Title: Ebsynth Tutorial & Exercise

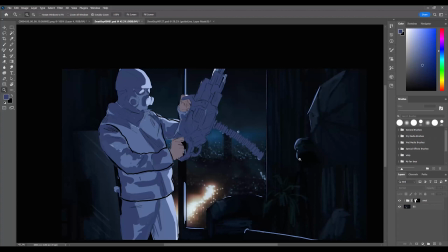[8:36]
Now, so once you're like, let's say, satisfied with the result that you want,
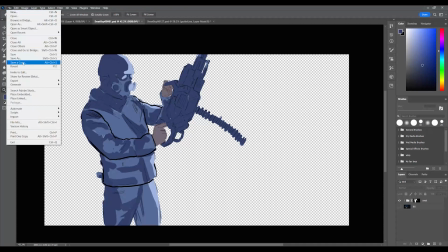[8:41]
remove the background and save this in the keyframe as a PNG.
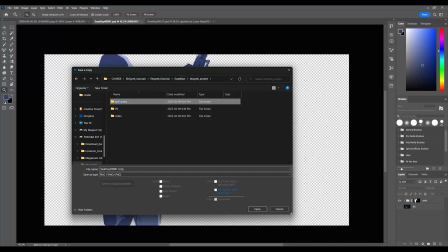[8:46]
So you go to keyframes. First of all, let's delete the keyframes that I have there, because I'm creating a new keyframes. And I'll recreate the folder. I'll call it keys. And let's save it over here by removing the copy, the word copy, because it has to be the same naming as the video.
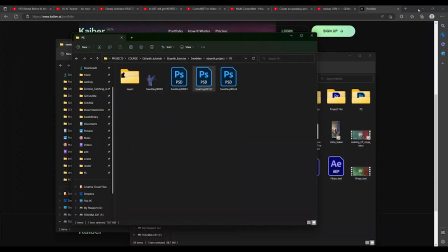[9:03]
And let's do that. And let's open Ebsynth.
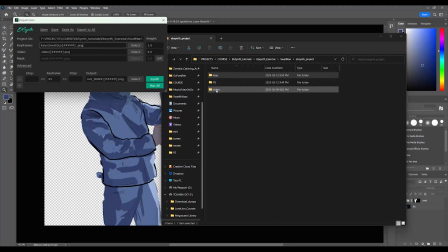[9:08]
Drop your keys to keys, and drop your video to video, and run synth.
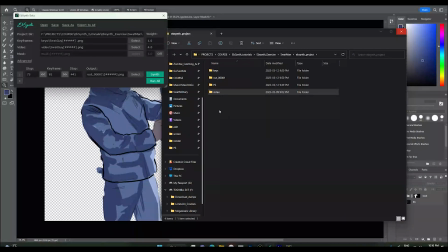[9:14]
All right, now that the render is done, let's bring this to After Effects.
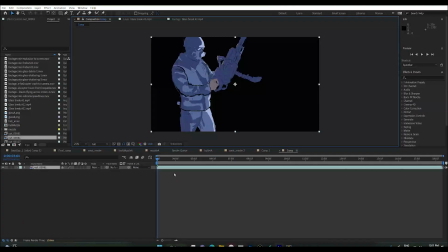[9:20]
I'll put this to 24. Okay, so this is how it looks like in After Effects. So let's you know what? Let's play this by a quarter. Takes less RAM. It's cool. It's holding until you know, he turns around.
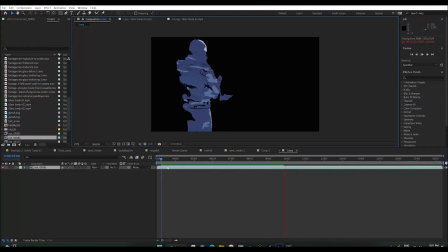[9:35]
So that's why I have 3 keyframes to paint over. But even with 1 frame, it's not so bad. So we're gonna paint the back frame for sure. So maybe with 2 frames you could work. So you'll need to draw at least 2 frames.
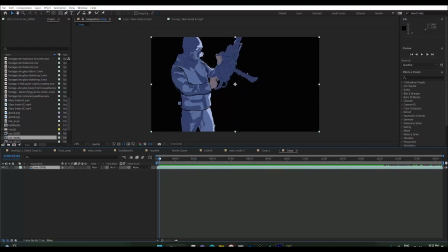[9:47]
Definitely the back side. So I'm gonna let you just have fun, play with it, you know, see what you can get out of it. Now, let me show you the comp that I did.
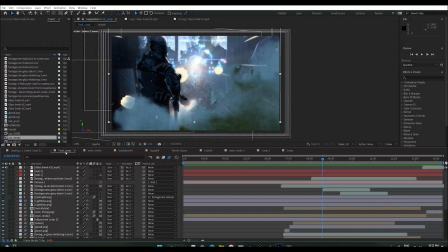[10:01]
So this is what it is, and let's look at all the layers. Wow, it's overwhelming, you know, by looking at this. But the truth is, it's not so complicated. You know, it's definitely not so complicated.
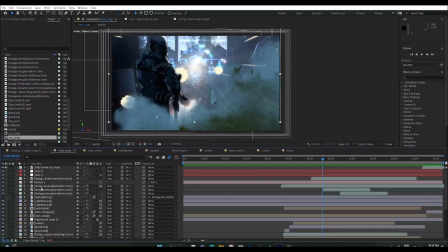[10:19]
And I didn't just stack bunch of layers all together at once. I did it one by one. I'm like, okay, this is cool. Let me try to add this. Let me try to add a shattered glass. Let me try to add some smoke that you see over here. So all this, a lot of stuffs are from Footage Crate, and added this, you know, these elements,
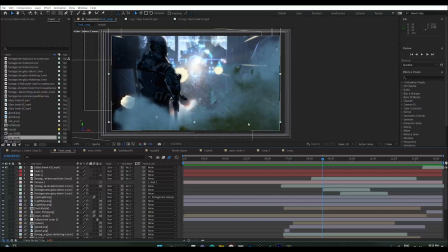[10:37]
explosions whatsoever, and a lot of it just done, like the muzzle flash. That was I created that, and same thing for the shattered glass. That was done in Photoshop as well.
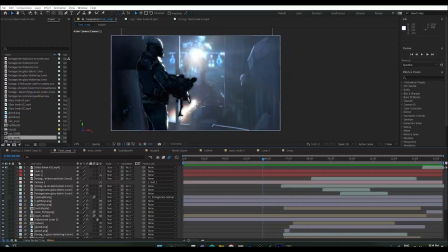[10:47]
So and again, the chopper, that was rendered in Disco Diffusion. There's quite a videos on YouTube that you can find, you know, making videos from Disco Diffusion. You can use the same template and just insert your video, follow the guide, insert your video, and you can get a pretty cool result.
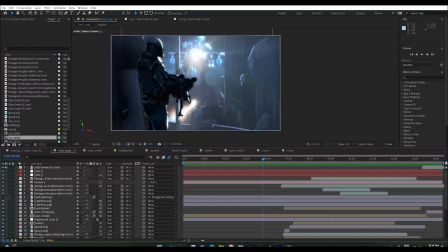[11:05]
Takes a bit of time though. The render takes a bit of time, yeah. Thing is, if it wasn't for this exercise, I would definitely use Ebsynth on this chopper. But obviously the intention was to make this look like flickery, and intention was to use AI.
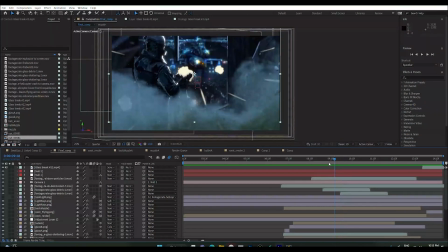[11:20]
All right, so let's go through all the layers that's in this composition. So you have airborne particle that was added from Footage Crate. I have a camera, of course, because the camera is tracking in, and yeah, the camera is tracking in slowly, you know. And I have another footage of this is the Footage Crate debris blast.
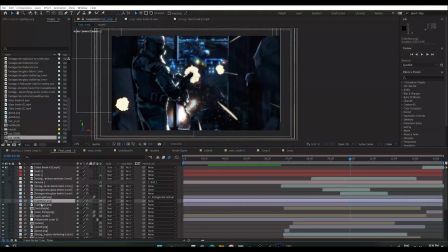[11:40]
I'm gonna go on this frame. It's the light rays that I created in Photoshop. And if you see this is in soft light mode. So it's not normal mode, it's soft light mode. And then you got the back muzzle flush. That's for the reflection of this gun on the mirror. I had to create that separately.
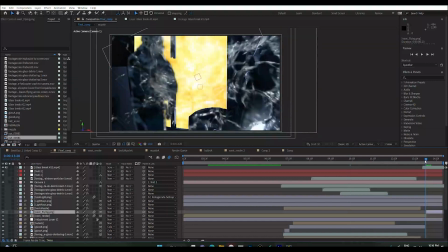[11:57]
And this is the SWAT flying, which comes at the end, appears at the end. So it's like just like single frame that I just painted and add a lot of motion blur.
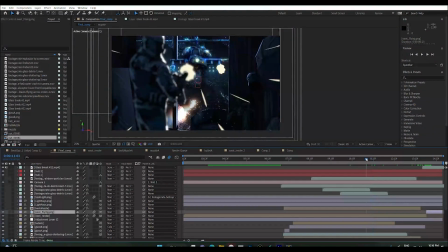[12:05]
And then I did a translation, so it just flies off. We have to make this guy blown out of the screen.
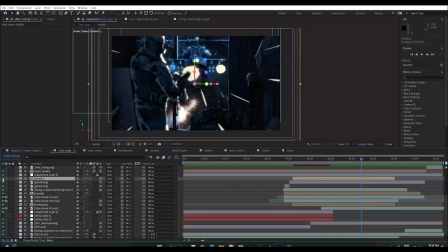[12:12]
So now you got the bullets. This is the flying bullets. This is, as a matter of fact, this is just 3 frames. So it's in a loop. So it just gives the illusion that, you know, it's the chopper is shooting something.
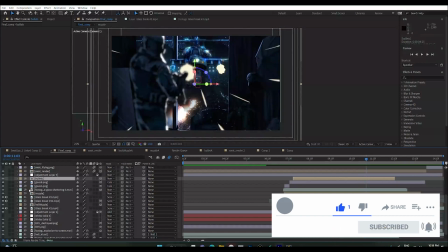[12:22]
So again, you know, while I was working on it, I just end up adding more and more layers just to give more life to this shot.